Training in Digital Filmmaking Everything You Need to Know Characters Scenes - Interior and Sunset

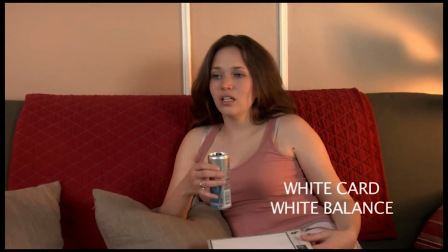We're going to show you the difference between that and a regular white card white balance and a standard preset on the camera right there. So that's the standard preset, 5600K white balance. If you just had a white card on the set and you just took a white balance directly off of that white card, that's the way the colors would look.
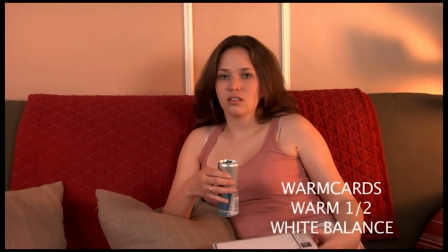And then for the last thing, we went ahead and took a white balance off of the warm card's warm half. So it kind of warmed up the tones a little bit, made the sunset look even more sunset-like, and livened up the skin tones a little bit.
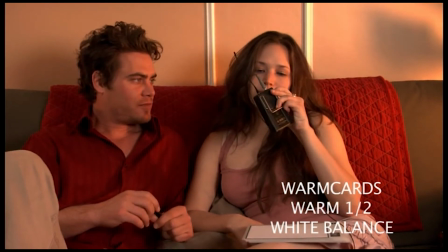And we went ahead and kept the warm card's warm half. There's our actress playing with the transmitter right there.
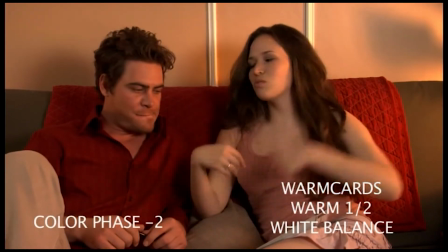We're going to go ahead and change the color phase to -2.
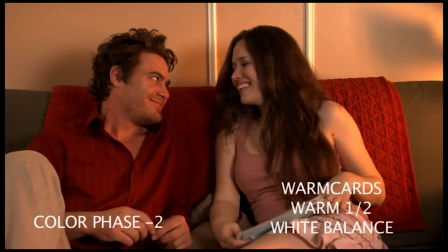The color phase is the part of the camera that leans the settings from green to magenta.
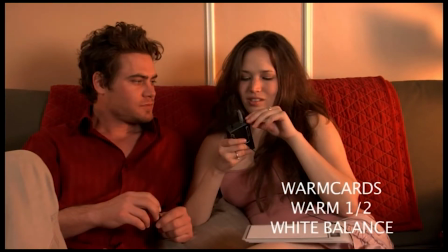So we leaned it a little bit more towards magenta. So see, there was a little bit of a green tint here in the shot, and then we went ahead and leaned it to the magenta a little bit more and away from the green, and that's the look that we got. This is color phase -2. And whenever you have a little bit of a green tint in the shot, be it from reflecting lights off of green walls or because there's just an overall greenish tint in the shot due to the color of the furniture, as in this case, you might want to lean it a little bit more towards the magenta. And now we'll reduce that green tint.
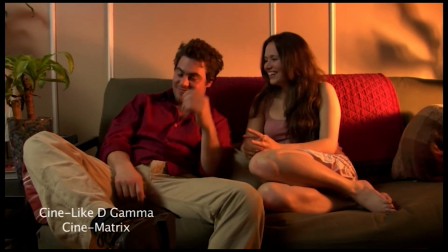So let's do some gamma. This is Cinelike D Gamma Cinematrix, and we're going to go ahead and switch it right now to Cinelike V Gamma Cinematrix.
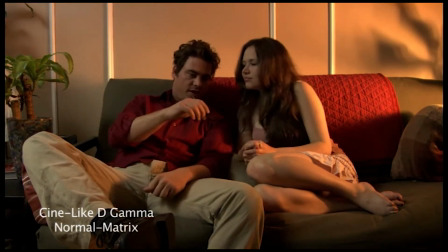We notice it's a lot more contrast. This is Cinelike D Normal Matrix. The colors have lost a little bit of their saturation.
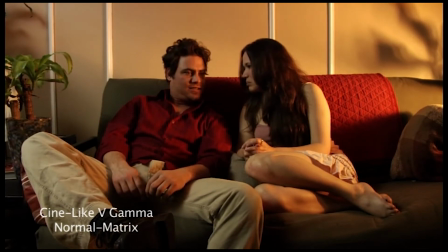This is Cinelike V Gamma Normal Matrix, so the contrast is there but the saturation is down. This is Cinelike D Gamma Fluoro Matrix.
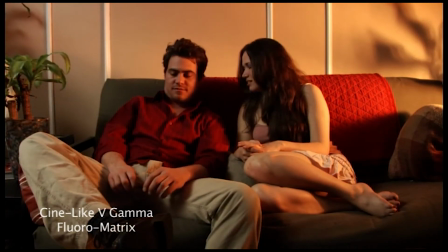It's very pastel-like. Cinelike V Gamma Fluoro Matrix. The colors are pastel but there's too much contrast.
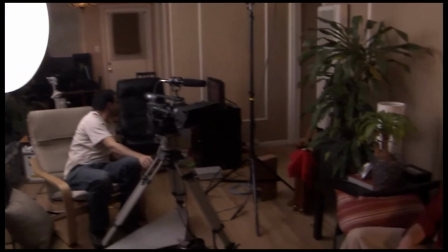So here's our lighting. We had a 400 watt HMI right there reflecting off of that white card, bouncing back into our actors, acting as a fill.
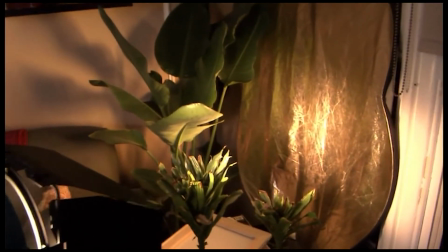And we also had a 650 watt tungsten ARRI light, and it's reflecting off of that gold reflector and back into their
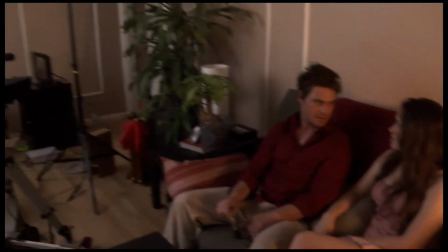faces, into the frame, and that's creating that golden kind of sunset look.
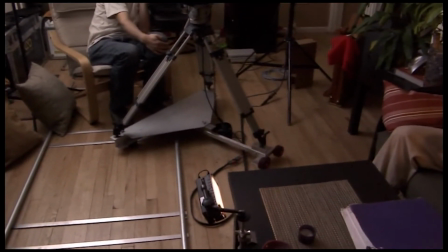And so the 400 watt HMI is acting as fill, and that little LED panel right there in the bottom left hand side,
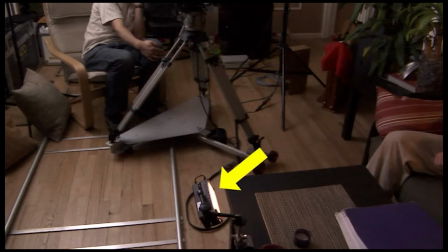that one's acting as fill also for Jake's face when he's leaning forward. So let's start with the 650 watt ARRI tungsten light.
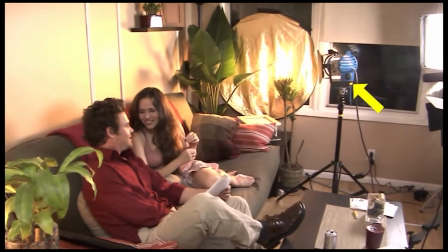That one is bouncing off of that gold reflector. This is full gold reflector.
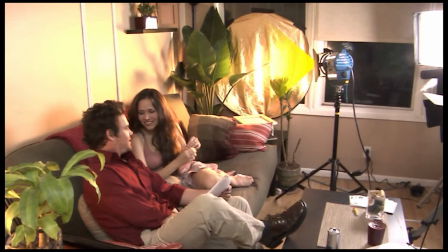It's the same reflector that we're using as a reflector for the HMI, but we just peeled off that gold side and we just attach it to the glass with gaffer's tape.
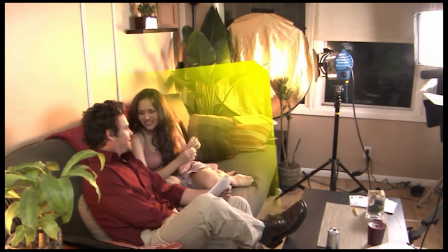So it's bouncing back into the actors from that direction, and that's what's creating the golden highlights in her hair at this point and also in the master shot.
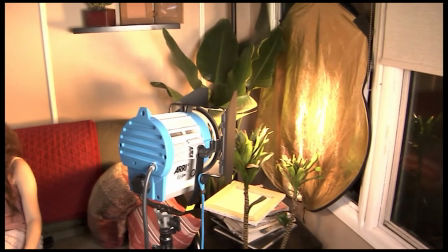So there it is again, so you can see exactly what we did. We spotted it into that into the center of the reflector, so we can create a little bit more of a specular highlight, more of a tighter highlight, but just from that particular angle.
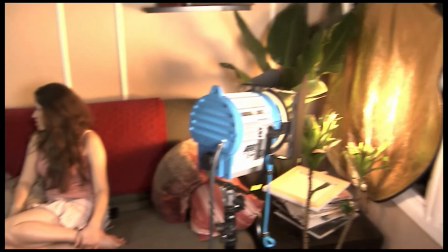We didn't want it to flood too much and create too much of a large area because the setting sun is a very small
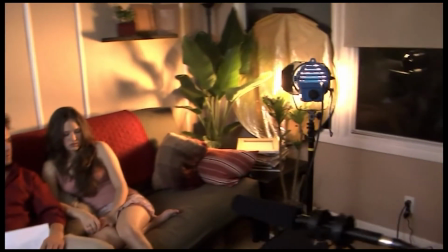specular light that's very far away, and we wanted it to have that exact same feeling. So that's the lighting for that.
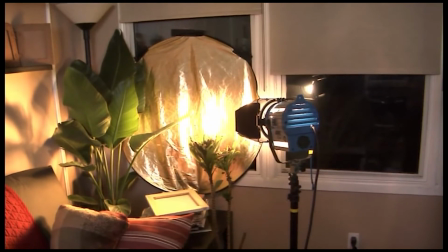So you can see it one more time. Again, we're showing you every corner of the set so you know exactly what's going on.
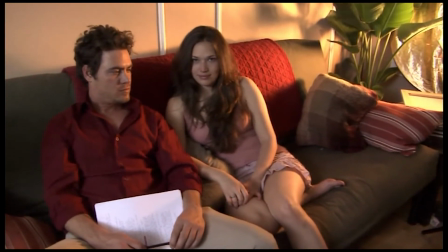Here are the actors, and that's what the light is doing to them.
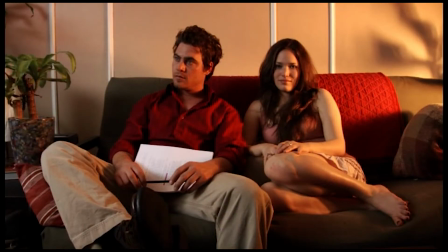And this is the frame from the A camera, and this is in Cinelike V mode, Cinematrix. And we went to a Cinelike V because we wanted a little bit more contrast. What we're going to do here is we're going to turn on and off that tungsten 650 going through the reflector, and you can see there's a dramatic difference.
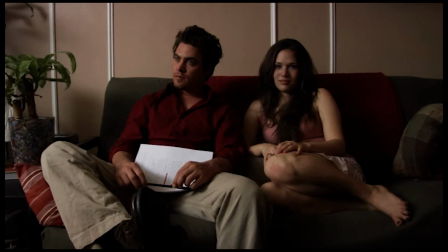So this is just a fill light by itself. Nothing else is on, just a 400 watt HMI fill light being bounced off of that white reflector on the left side of the frame. And we're going to turn it back on right now. And here it is. There's the sunset look.
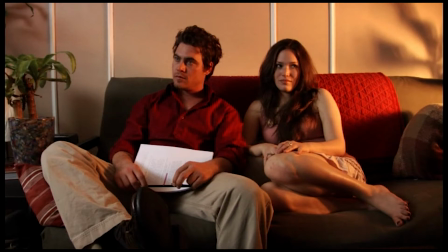Very cheaply made with a 650 watt light bouncing into a $100 gold reflector. So you don't really need a lot of lights on the set to create this kind of a look.
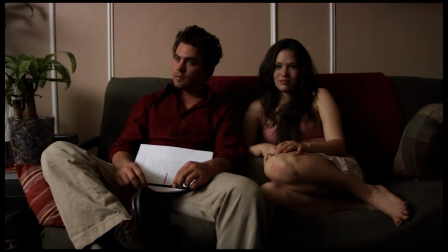It's really not difficult to do. We just did it right now with 2 lights. There's really nothing much more that you need. As long as you put them in the correct places and the correct ratios, they're going to look really good. And we'll show you how to change those ratios and how adding more lights to the set is not necessarily good.